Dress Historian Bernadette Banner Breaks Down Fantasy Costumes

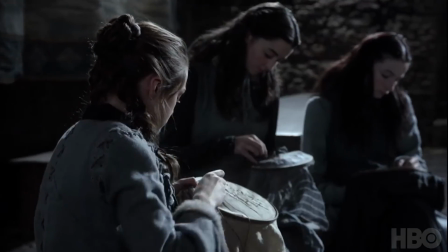[8:16]
So we can think about fibers and materials, what the clothes are made from. We can think about dyes, which affect the colors of the clothes.
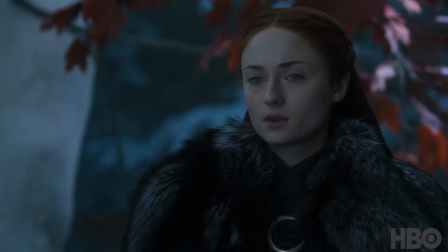[8:23]
Winterfell, for example, these people are wearing a lot of blacks, browns, dark colors, where those are the dyes that they would have access to. They might not have access to a lot of plant dyes because a lot of their soil is covered in snow most of the year,
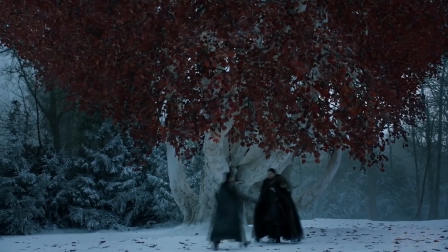[8:36]
so maybe they're using things like oak gall, which comes from oak trees, which could be used to make black and dark dyes.
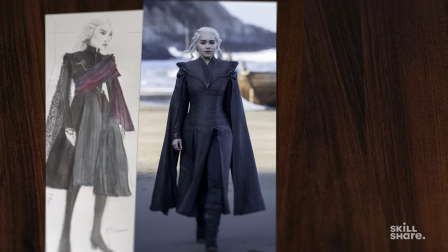[8:43]
We can also think a lot about the cut and the silhouette of clothes. That reflects a lot about what these characters have to do.
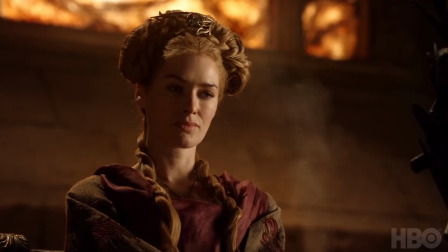[8:49]
We see Cersei is often wearing these large sleeves and these long gowns,
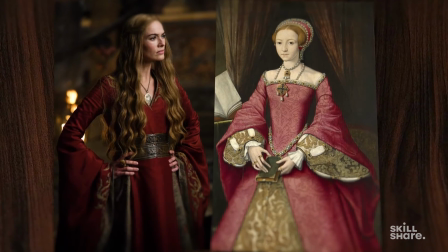[8:56]
kind of reminiscent of the 16th century, these Tudor gowns with the long sleeves that you would see in Tudor courts.
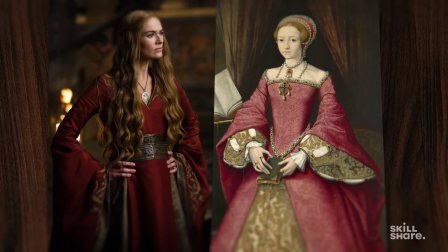[9:02]
So like high society Tudor.
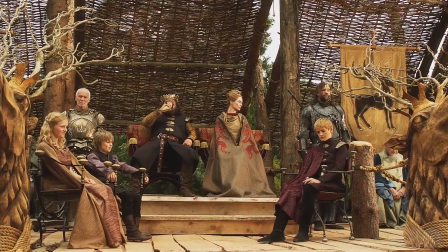[9:05]
That is fine for someone like Cersei, who is royalty and she's just floofing around her castle all day and just, has to look nice and graceful and pretty.
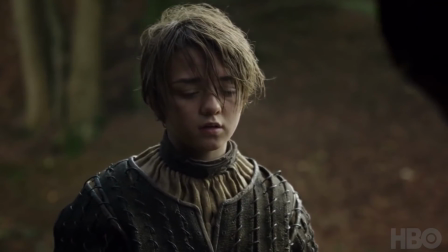[9:14]
Someone, for example, like Arya Stark, who in later seasons ends up roaming around all of Westeros and living in the streets.
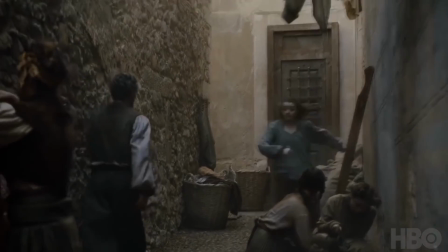[9:22]
She's not wearing a gown with long sleeves.
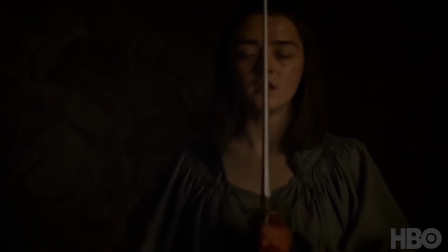[9:25]
As nice and aesthetic and as pretty as that would look on screen, the designers are not putting her in a gown like that because it's just not practical.
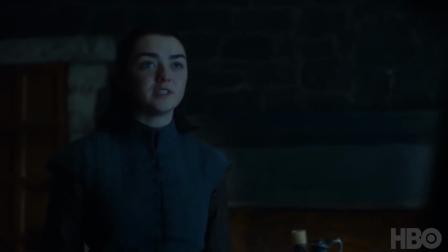[9:32] I wonder what it would feel like to wear those pretty dresses. To be the Lady of Winterfell.
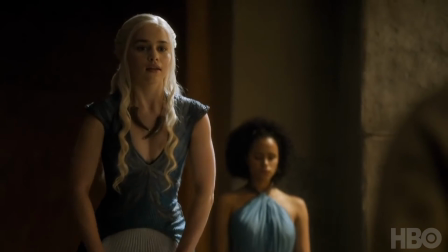[9:40]
Although Game of Thrones is by no means a period piece, we know that. This is the most obvious thing in the world simply by watching the introduction sequence.
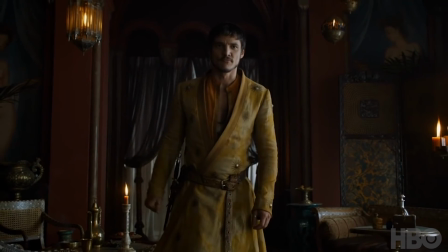[9:47]
This show still does an incredible job at following a set of pre-established rules of dress,
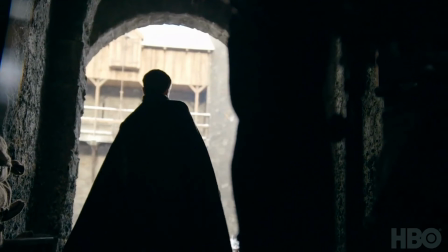[9:53]
which is fundamentally really all that reproducing historical periods is all about. Thank you very much for joining me on this little exploration into the wonderful world of fantasy costuming and how that relates to various historical eras that we might recognize today.
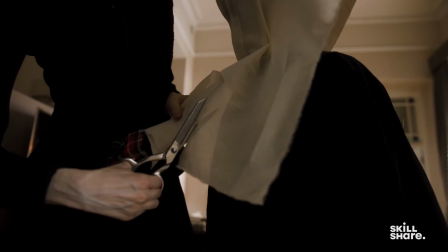[10:11]
You can join me on my Skillshare course on the basics of hand sewing if you want to learn how to perhaps make a garment like this yourself. Click the link down below and hopefully I'll see you there. Thanks for watching.
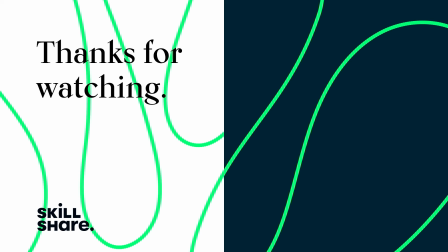[10:25]
If you enjoyed this video, feel free to like and subscribe to stay up to date on all of our latest videos.